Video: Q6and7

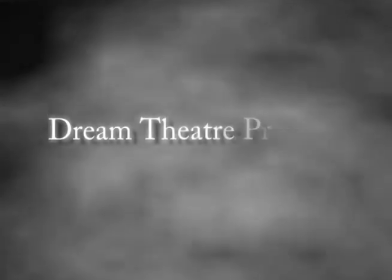(0:00)
What have you learnt about technologies from the process of constructing the product?
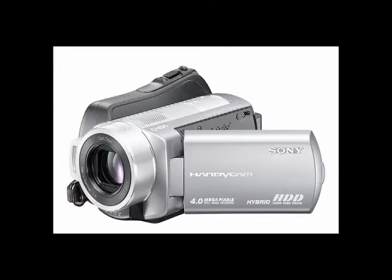(0:06)
During the film process there were many advantages and disadvantages that we found using the equipment that we used. For the majority of the filament we used a Sony HDD Handycam. There were many advantages to using this technology as the camera was small and easy to manoeuvre.
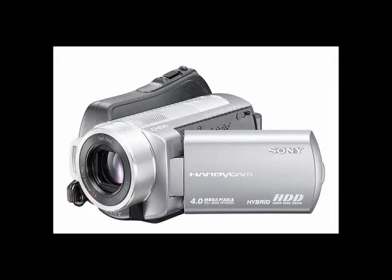(0:26)
This allowed us to set up shots quickly and transport the equipment in less time.
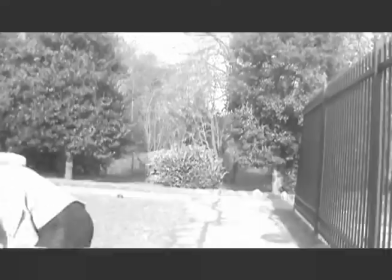(0:32)
One disadvantage of the camera was it didn't have many features that could have helped us with our filming.
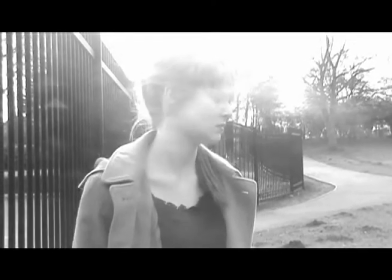(0:40)
There weren't really many ways we could have changed the focus of the
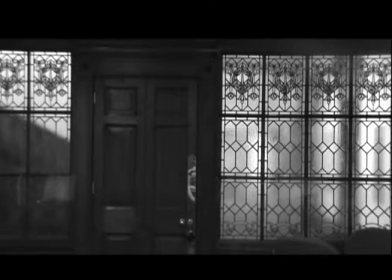(0:44)
shots and this would have helped us in the interrogation scenes.
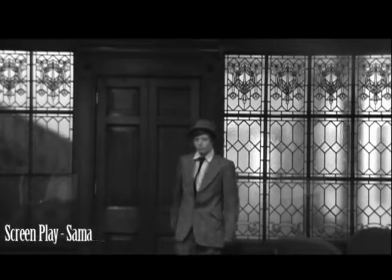(0:49)
It would have allowed us to convey feelings of dominance and subordance.
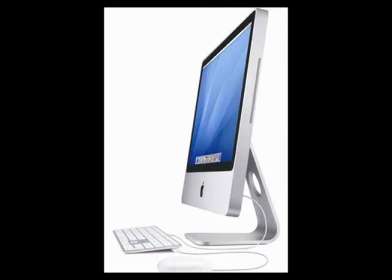(0:57)
During the editing process we also used a variety of software on the Macs to be able to create our sequence to the best we could.
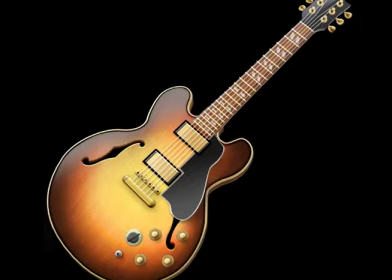(1:05)
We used software such as Final Cut HD, LiveType and GarageBand was used to make our soundtrack for our sequence.
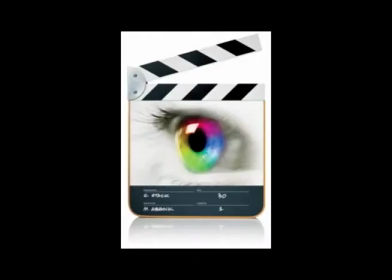(1:13)
Final Cut was an essential program for use to use as it allowed us to use many features that we required to get the effects that we wanted on our sequence.
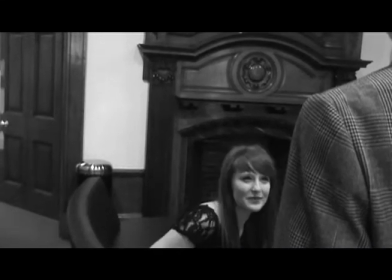(1:31)
Cropping and resizing turned out to be quite important for our creation of the sequence as we
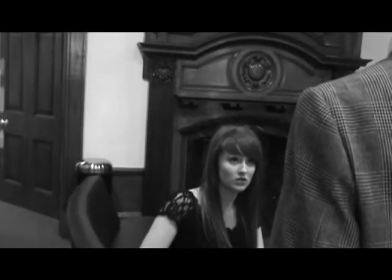(1:37)
found it had some visual errors that could ruin the mise-en-scene of our overall sequence.
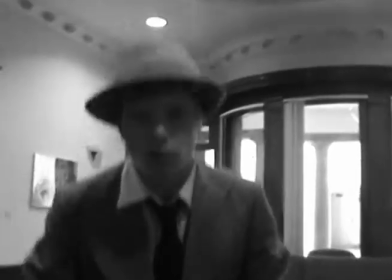(1:43)
Errors such as college signs in the background of the shot and the Nintendo Wii in the background.
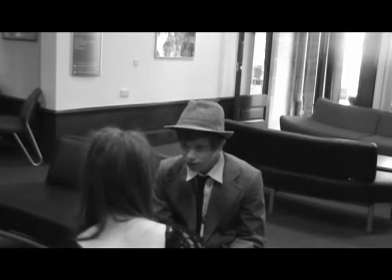(1:51)
Also, the program allowed us to render our clips in black and white, which is an important convention for our sequence genre.
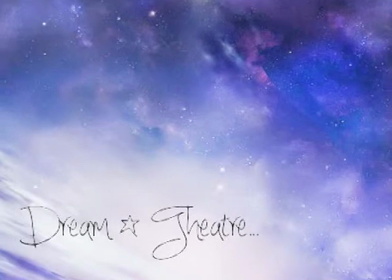(2:01)
LiveType was used for the creation of our titles in our sequence.
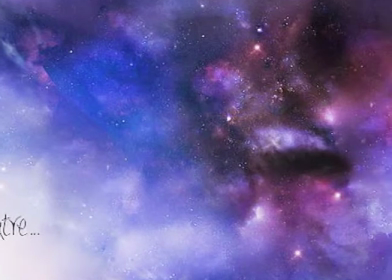(2:04)
It allowed us to create dynamic titles and the use of desired fog effect that we wanted in our background.
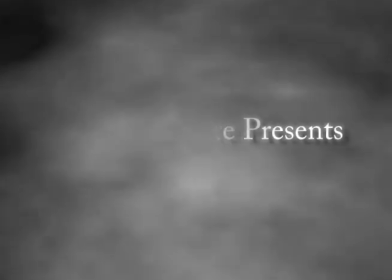(2:12)
This was also important in the convention that we wanted to convey for our film noir genre.
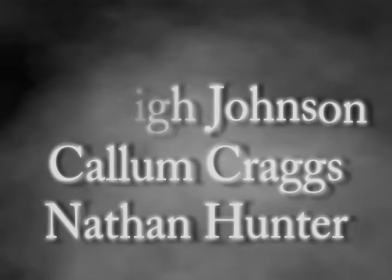(2:20)
It also allowed us to add glow around the text as we felt the
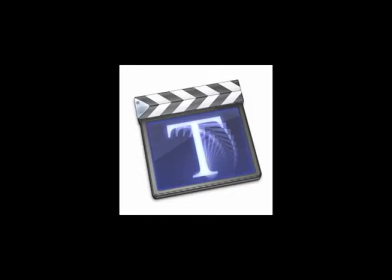(2:27)
lighting on the darker background would further show the conventions that we wanted to follow.
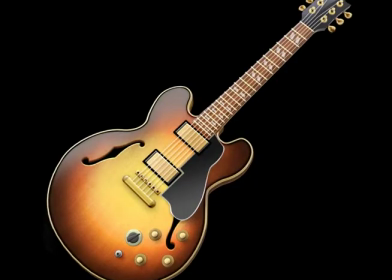(2:34)
GarageBand was essential in the creation of the soundtrack of our sequence. It allowed us to use various clips of sound that we could use in our sequence.
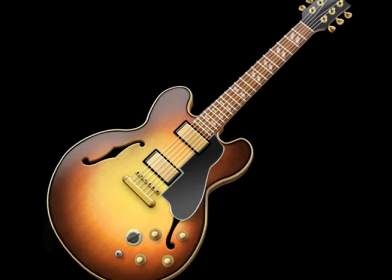(2:46)
Unfortunately, there were a few problems when it came to rendering the sound in the final cut, so we decided to add our soundtrack in separate sections.
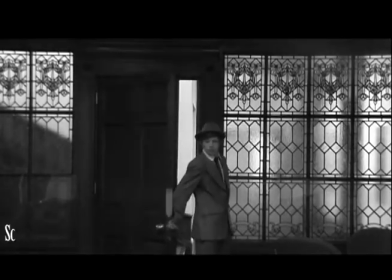(2:56)
Looking back from your preliminary task, what do you feel that you have learnt in the progression from making the full product?
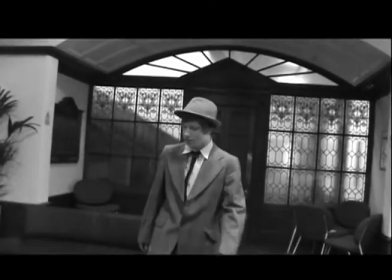(3:03)
Looking back we found that preparation plays a large role in the filming process.
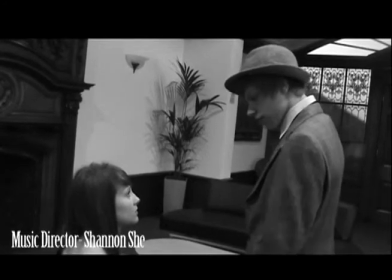(3:09)
This is because there were a few points towards the end of the filming process in which we were slightly confused as to
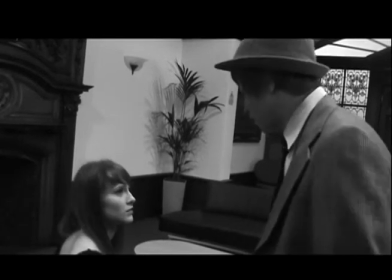(3:17)
which shots we had previously taken and which still needed filming.
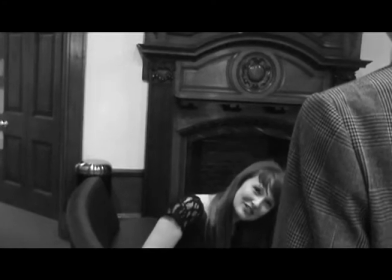(3:26)
We also feel a lot more confident using various different forms of equipment and technology
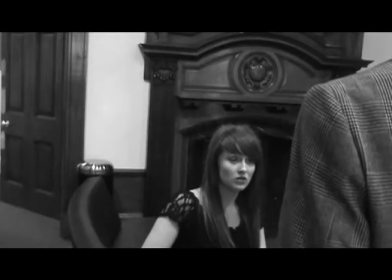(3:32)
now that we were using during the filming and editing process of the preliminary task
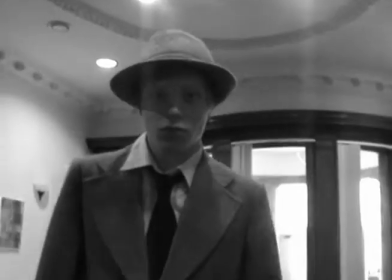(3:38)
as we have a better understanding of how to use them and the features that they provide.
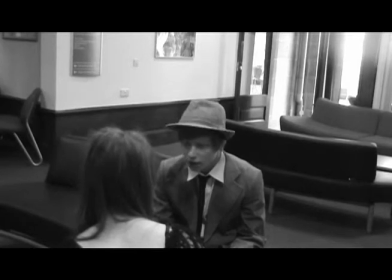(3:47)
Since the preliminary task we have also learned how to use a large variety of shots and we would have been able
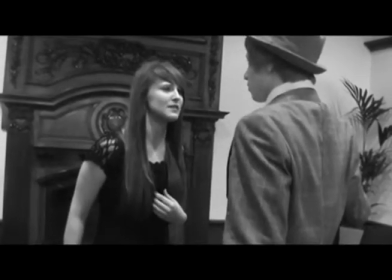(3:54)
to include them if we had larger access of our advanced technology.